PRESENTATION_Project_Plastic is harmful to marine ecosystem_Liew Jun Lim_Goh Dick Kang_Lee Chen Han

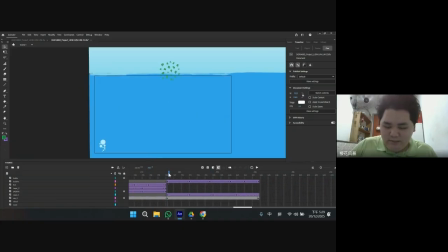(4:06)
So for the shot 6, which is my last part, which is the plastic dropping down and the bubble coming out from connect with the second later on scene.
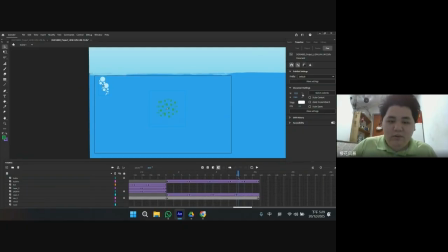(4:21)
The POA that I use, which is staging, for focusing the plastic dropping to the sea and the bubble going up. So that's all for my explanation. So I will pass this to my teammate Kodika. Okay.
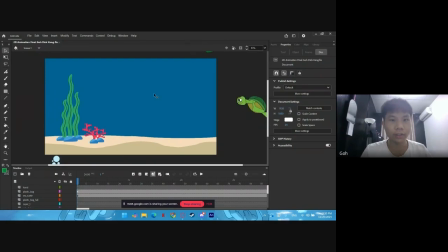(4:56)
So for my part, it's after the plastic drop down, and For this part is there's a plastic dropping down, which I'm using
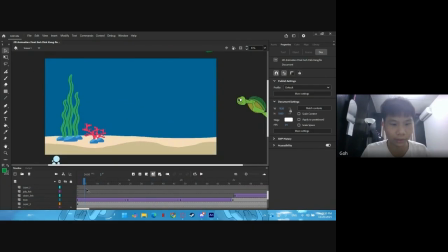(5:11)
classic twin for this right here, classic twin, and there's bubble that it will go up.
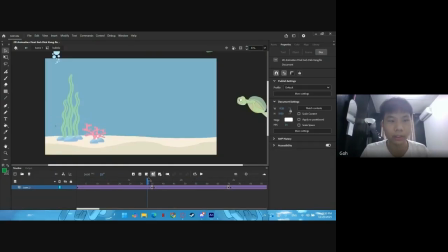(5:18)
I'm using a movie clip for this.
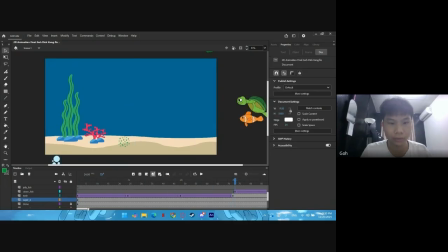(5:24)
Then after the plastic drop down, there's a clownfish came.
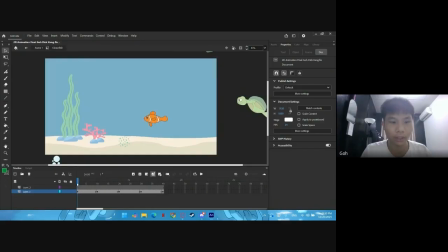(5:31)
At here, I'm using classic twin and movie clip. For the movie clip, it's for the fin to move.
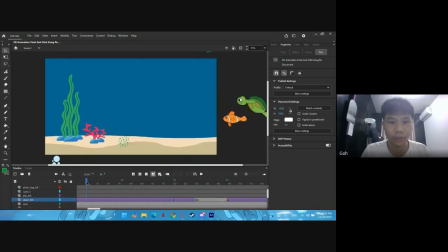(5:40)
And then for the classic twin, it's for the whole fish to move. And he saw this. He went here to eat. For this, I'm using staging as my principle of animation to focus the fish on eating the rubbish, the trash.
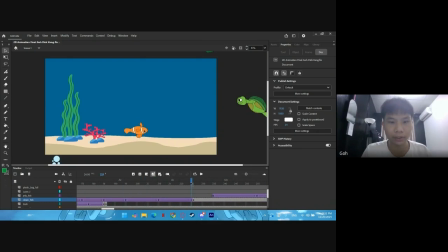(6:01)
And then the fish dead. I'm also using classic twin for this. And right here, for the jellyfish, it comes with classic twin without movie clip.
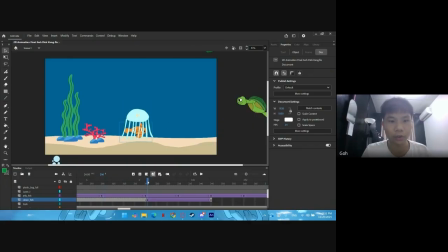(6:20)
Then until here, which is my shot 2, I'm using staging also for this. Then the jellyfish ate it using classic twin to move it, and it's dead. For classic twin also.
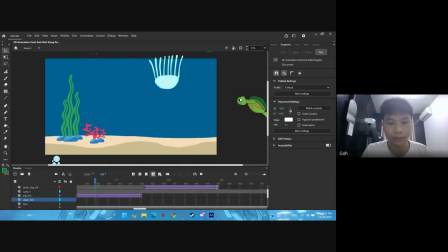(6:39)
So for this scene, the dead scene, I'm using staging also to show that the jellyfish is dead. It's focused on a jellyfish movement. Then this is the other part, which is my shot 4.
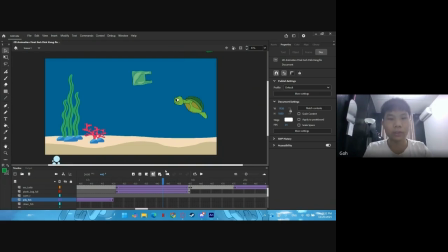(6:59)
For this, I'm using timing and staging. So I time the sea turtle and the plastic to go on same speed at the time. And then it tie around his neck.
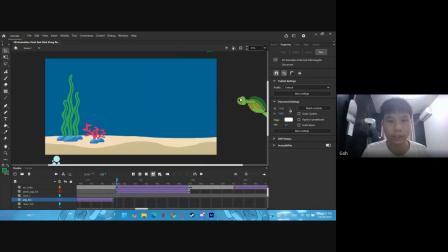(7:19)
Classic twin. I'm using classic twin and movie clip for the turtle. Then he ran back. For this is my shot 5. This is using follow through and anticipation.
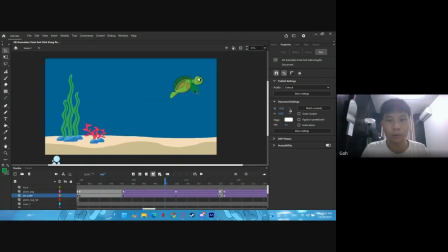(7:41)
So the plastic follow through the neck of the turtle.
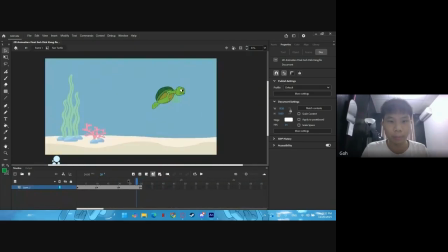(7:46)
Anticipation, it's the movie clip part, which is moving his fin, his hand.
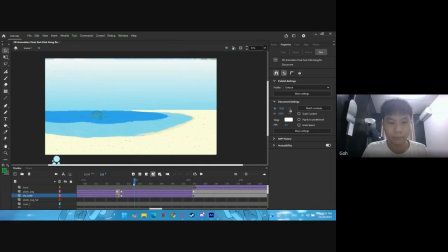(7:56)
So after this, he came to the sea using classic twin and fade in for the turtle. After he reached the sea, there's a hand here. There's a hand here came out to help him untie it.